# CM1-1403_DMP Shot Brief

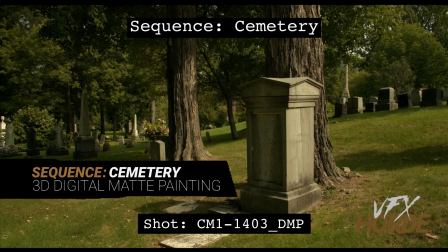This is Garrett Fry, the cemetery sequence lead for 3D digital map painting, and we're doing the shot brief for 1403.
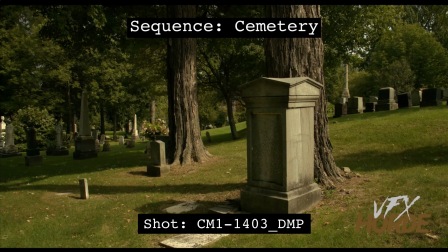So let's go ahead and take a look at this shot. As you can see, it is a static shot. So this gives you a lot of freedom to take this into compositing. There's no projection setup required for this. You can just do a straight matte painting on top and composite on top.
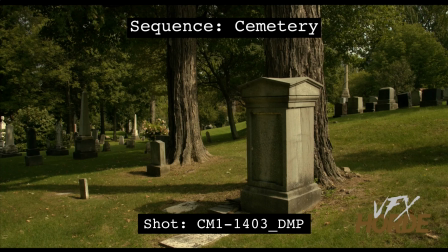You may need to track this one so that it's stabilized with this shot. So what you're going to be doing with a shot, you need to add here a broken gravestone.
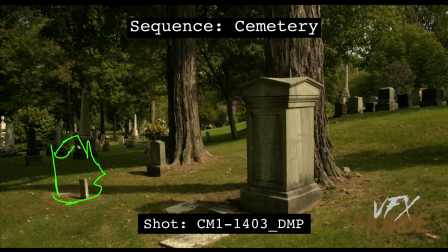So you can have a gravestone here that's kind of broken and it's toppled off here onto the ground. What's nice about this area is that you have this tree shadow here that can fall across the gravestone and make it really interesting.
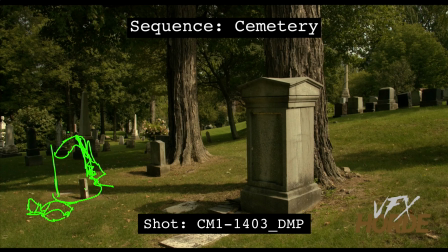So part of it is in light and part of it is in shadow. You can also go through here and add some gravestones crawling up the hill, but you'll want to make sure that you're not competing with this center,
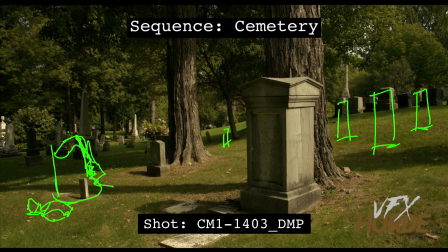the composition of the shot. You're enhancing it with your work that you're doing, but you're not taking it away from the point of the shot. When this was shot with the director, he framed the shot in this particular way, and so we are filling this up, but we're not changing the point of the shot.
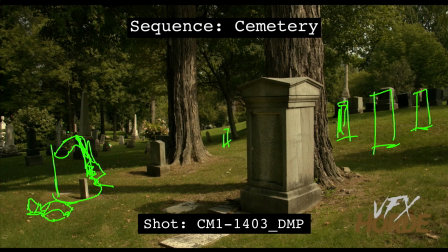So also you want to make sure that when you're doing this that you are not setting these gravestones so that they're all facing the same direction. So you have 3 grave or 5 or 6 or whatever, how many gravestones.
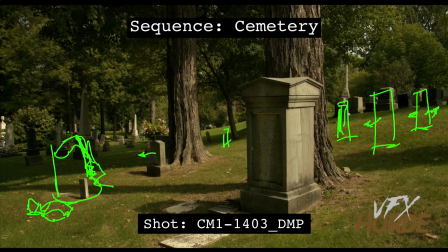Make sure that they're not all facing the same way. Make sure that you can have some variation. So and that variation makes sense.
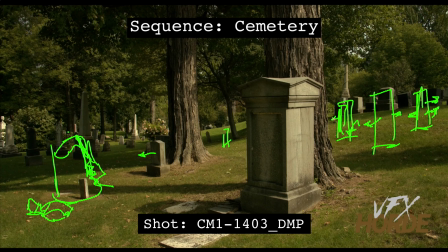And so maybe these two are pointing this way, and this one is pointing this way, and there's another one up here that's pointing down the hill. So that way you have some variation. It looks a bit random.
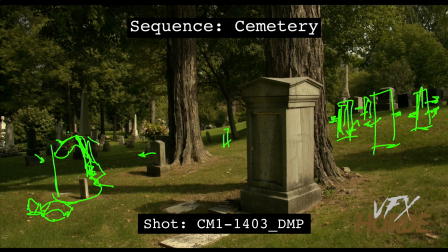You look around here, a lot of these are facing the same direction, and then you have some that are facing in odd directions. And so go ahead and kind of replicate that look going up here.
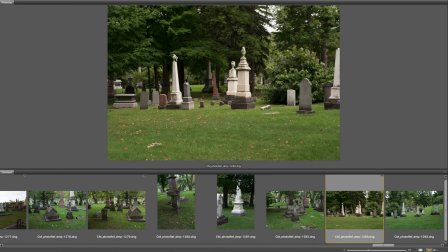Before starting out on the shot, it's really important to familiarize yourself with the extensive photo reference in the library.
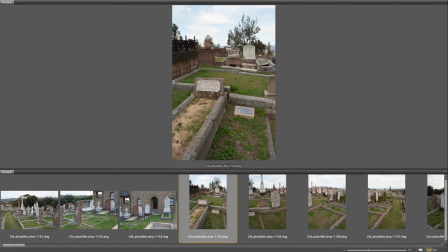It is worthwhile to do quick matte painting concepts so you can start to understand what kind of photography works for what particular situation.
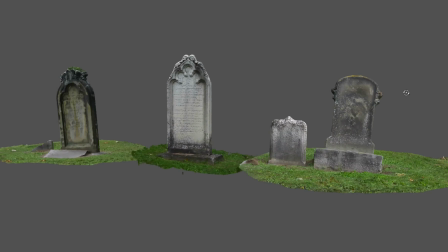Also, make sure you're utilizing the asset library, especially for those shots that require continuity between environments.
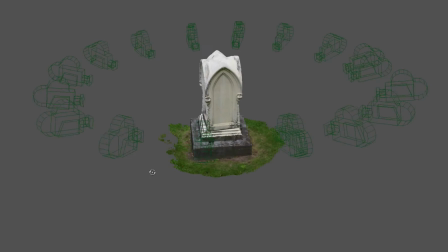These assets can be a huge help, and remember that every asset has high resolution photography,
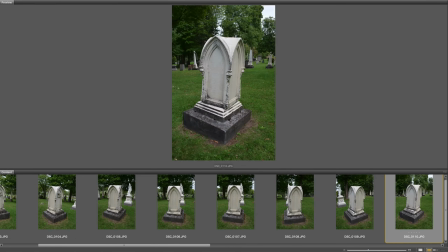so if the asset is not high enough resolution when rendered, you can overlay it with photography.